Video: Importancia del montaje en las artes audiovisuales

Hola, ¿qué tal? Bienvenidos. Mi nombre es Fernando Balsa y me dedico a la producción audiovisual. Hoy vamos a hablar de la importancia que tiene el montaje dentro de las artes audiovisuales. Cuando nosotros percibimos una determinada imagen, sea fija o en movimiento,
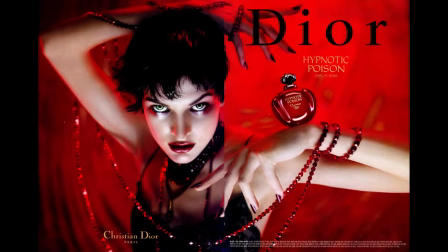(0:25)
podemos distinguir formas, figuras, colores, personas,
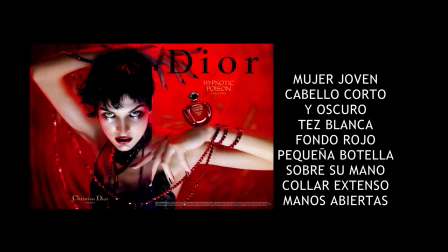(0:31)
lugares, pero además de esa primera percepción, nosotros hacemos un análisis de esa imagen en cuanto a los significados que esa imagen
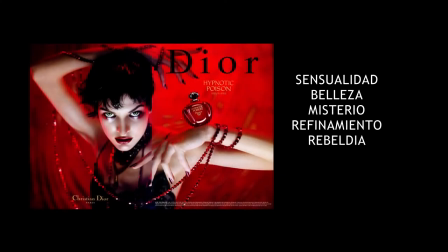(0:41)
despierta en nosotros a eso es a lo que se llama análisis connotativo y que tiene
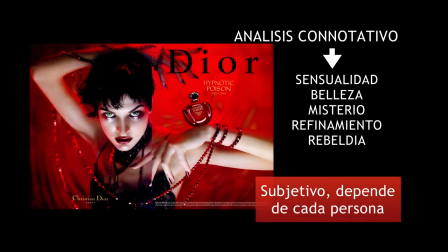(0:47)
que ver con nuestros valores, con nuestra educación con la cultura en la que estamos inmersos, con nuestro entorno O sea que es una idea subjetiva sobre esa imagen y cada persona va a hacer una interpretación diferente. Ahora bien, en el lenguaje audiovisual, además de esa interpretación connotativa que todos hacemos, existe un segundo nivel de interpretación y que tiene que ver con el montaje. El montaje es la juxtaposición o unión de una serie de imágenes a lo largo del tiempo. Esa juxtaposición puede cambiar y puede hacernos pensar o interpretar diferentes ideas aunque esté utilizando imágenes similares.
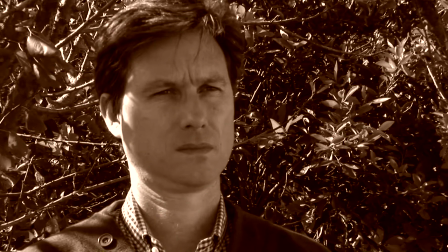(1:44)
Vamos a ver esto con un ejemplo. En este ejemplo vamos a utilizar un primer plano de un personaje
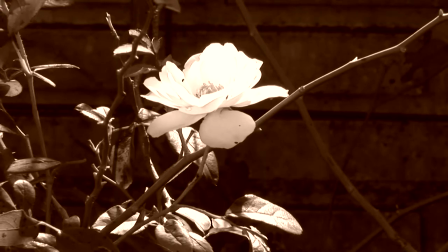(1:51)
que lo vamos a combinar con una imagen de una flor.
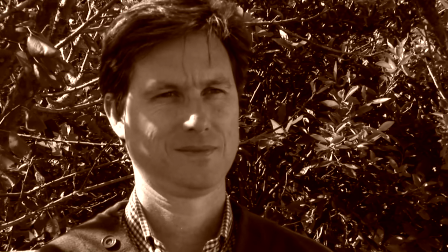(1:59)
Volvemos al primer plano de nuestro personaje y vemos que sonríe. Seguramente vamos a interpretar en esta secuencia que estamos frente a un personaje sensible o romántico.
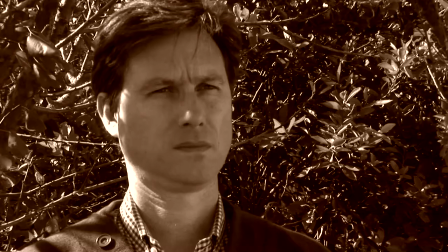(2:16)
Ahora vamos a hacer un pequeño experimento. Volvemos a ver a nuestro personaje que mira.
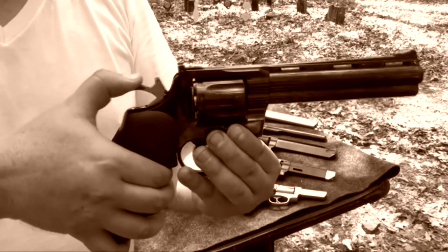(2:22)
Ahora, en lugar de una flor, ponemos la imagen de un arma. Volvemos al primer plano de nuestro personaje y vemos que sonríe. Seguramente, como audiencia, vamos a interpretar que ahora nuestro personaje ya no es más alguien sensible o romántico, sino que estamos frente a alguien violento. En este caso vemos como las dos imágenes, la primera y la tercera imagen,
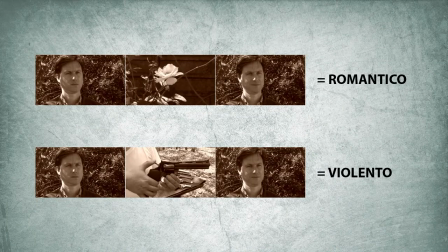(2:47)
se mantienen igual, son exactamente las mismas, pero cambiamos la imagen del medio, le cambiamos el contexto. Y entonces lo que logramos es orientar la interpretación de nuestro público y cambiar su opinión sobre el personaje. Espero que les haya resultado útil la explicación y nos vemos en el próximo encuentro.